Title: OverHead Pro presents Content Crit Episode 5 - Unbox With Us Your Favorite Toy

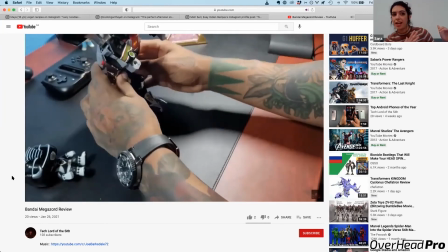[8:14]
I would prefer to have a smoother coming from one side shadow instead of super flat on the tabletop.
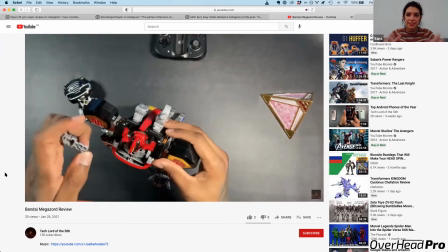[8:23]
Also because you have like a black tabletop, which exaggerate the shadow, like makes it more harsh.
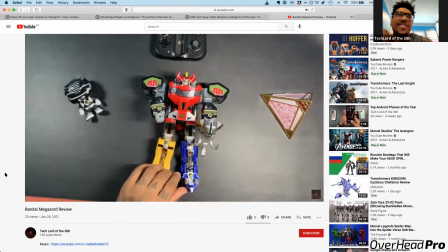[8:31]
Okay. So what about if it's like a red as opposed to a black?
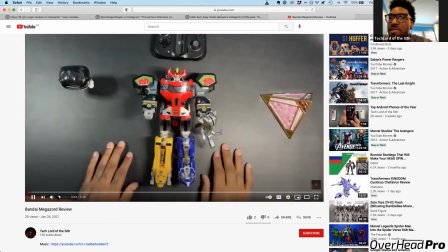[8:36]
The table. What if I use like a red as opposed to a black? So you were saying, what if you use red?
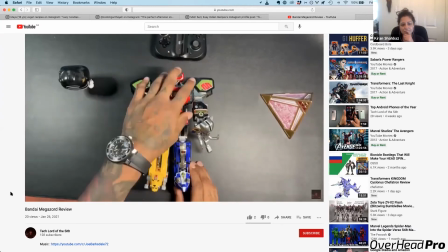[8:43]
Because I see you have red underneath your table. I was saying that you can experiment with different tabletops.
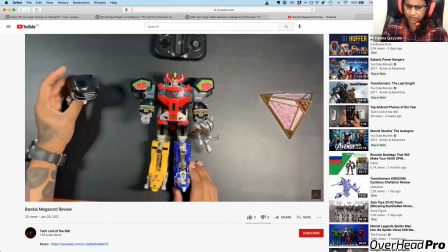[8:49]
These are just the ones that you have. You can also buy vinyl tabletops that you can just put on top and shoot over it.
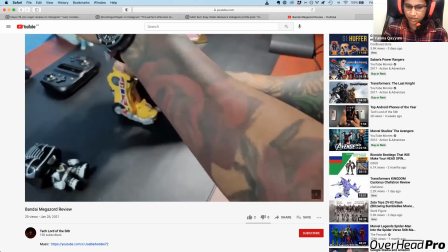[8:56]
So with the kind of things that you are showcasing, you can just change different ones to look which ones look better.
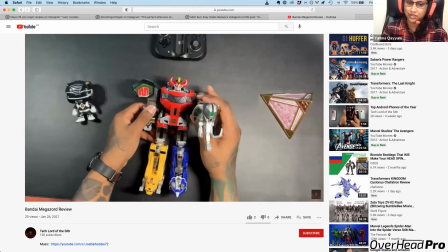[9:03]
Red may look fine for one of the things. If it is a lighter thing, it may enhance the colors of the thing.
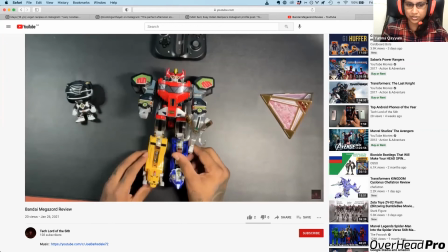[9:09]
Sometimes you may want to use white with it. For example, if you wanted to change tabletop for this video, it could have been a gray slate kind of tabletop.
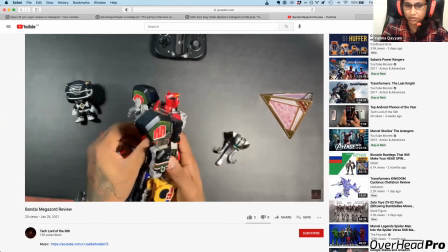[9:17]
That would have really looked better,
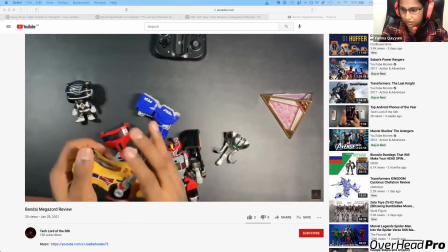[9:19]
because then you would be able to focus on the colors of the thing that you're showcasing instead of it merging with the tabletop itself.
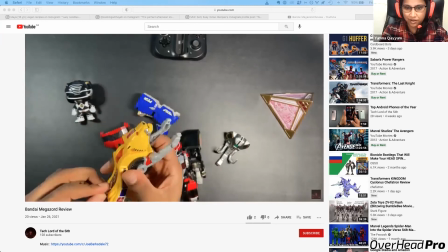[9:27]
Okay. Also, I wanted to talk about the things in the right and the top.
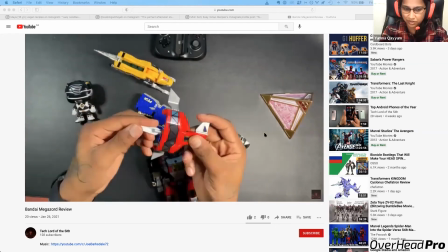[9:32]
So are the things related to the object that you were showcasing, or are they just there for props?
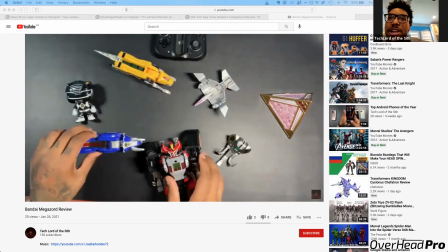[9:38]
One, for props, and two, just to make sure, because I'm always at different angles when I'm doing this,
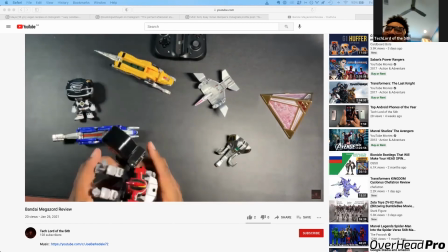[9:44]
because I'm still trying and figuring it out. So I use them as markers as well.
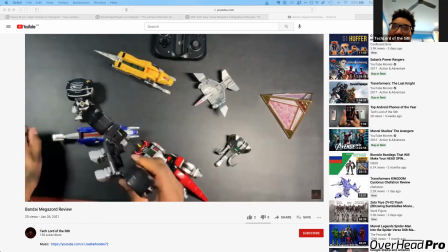[9:47]
When I first started doing these videos, because of the Tech Lord of the Sith name, there was always a lightsaber somewhere in the shot.
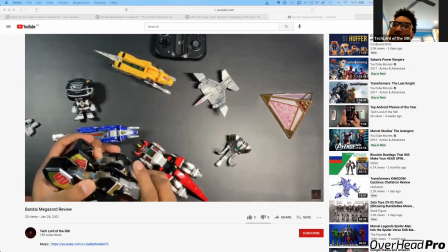[9:54]
But now I've moved on to just any kind of Star Wars.
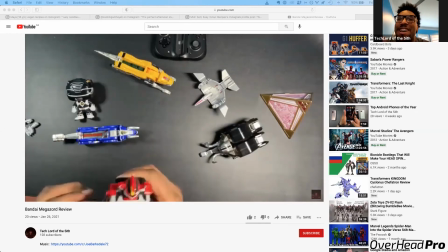[9:58]
So the triangle thing that's related to Star Wars, the thing at the top, and the Funko Pop was related to the Power Rangers, Black Ranger. Thing at the top was just there so that I didn't go too far outside of the shot with my arm. So kind of a marker.
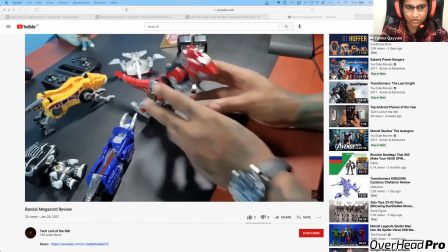[10:12]
So I was thinking that maybe you could have used some things that are, one,
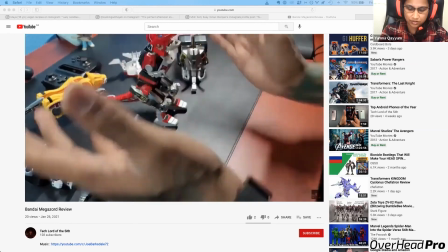[10:17]
a little bit more organic in shape, so that our focus doesn't shift from the main object.
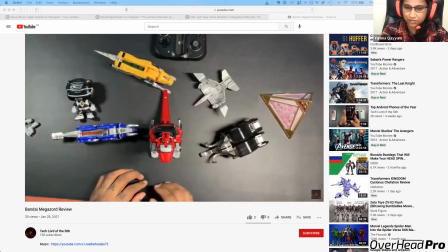[10:23]
And also, for example, the pyramid kind of shape is a bit pointy. It doesn't look very nice. It doesn't flow very nicely when your eyes look at the video camera angle. So one of your camera was overhead and the other one was on the side.
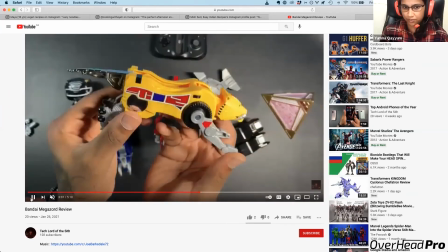[10:36]
I think you were shooting from them simultaneously. Yes.
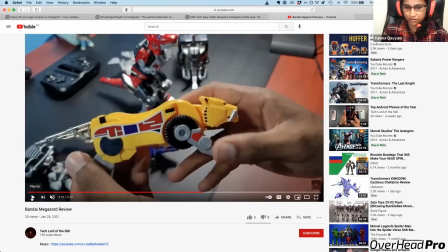[10:40]
So one, we already talked about B-roll, so that would make it easier for you to show things that you were showing. And also, but the side camera that you had was like somebody was speaking from the side of your shoulder.
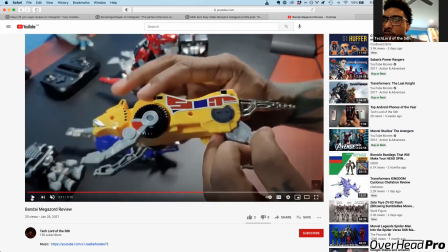[10:52]
Maybe we could have had it to perpendicular to the overhead one, like it was exactly on the side table, so they can see everything.
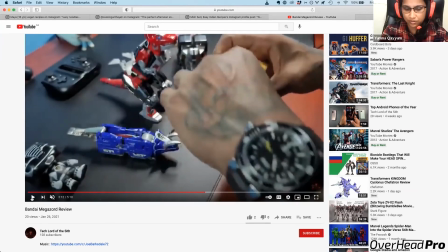[11:01]
Or if it wasn't showing what you exactly wanted to show from the front, maybe facing your things towards the other side of you and putting the camera on the top would have helped,
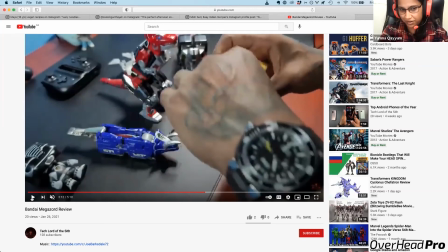[11:14]
toward either to the top right or either to the top left, and then you can rotate the thing to the camera and then show it so that it is more visible to the camera. So you could experiment or play with different camera angles to see what works best for you or the object that you're showcasing. Okay. I'm writing that down right now.
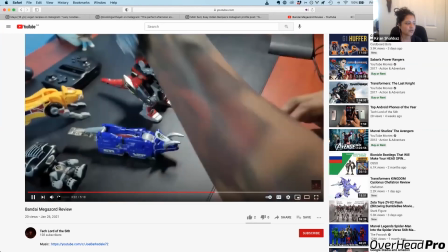[11:35]
I'll just wrap up. Basically, just to reiterate what Sara and Yumna said, I took some notes while they were talking.
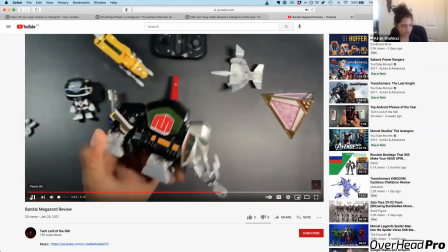[11:41]
So to reiterate things you can implement right away to increase it with little effort is that tabletop.
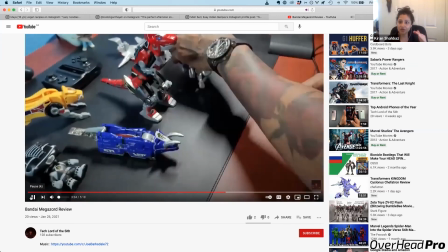[11:48]
So even here we have two different things going on. We have the black and we have the red.
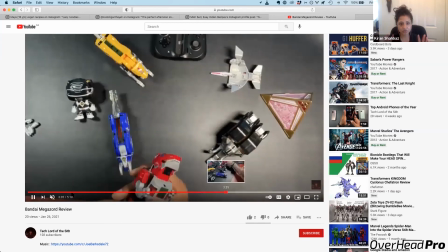[11:52]
Even if you don't have anything on hand, like even if you just chose one color for now, we just need to know exactly where our eyes are going.
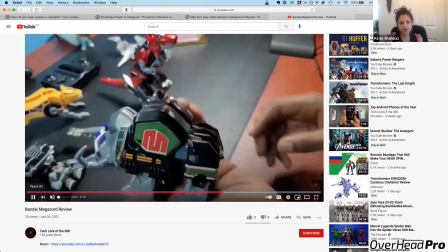[12:00]
And right now our eyes are going multiple places. So this kind of relates both to the tabletop and to the set design.
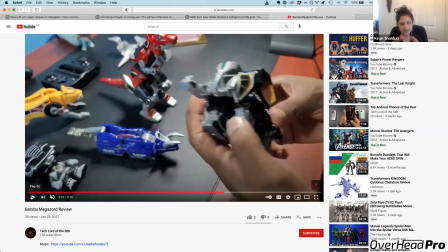[12:05]
So ideally stick to one color. What Yumna said in terms of the angle, because you're filming simultaneously, which is exactly what we do actually as well to save time, more thoughtful in the angles to make sure, irrespective of how you're moving the toy, it's still going to stay in the shot.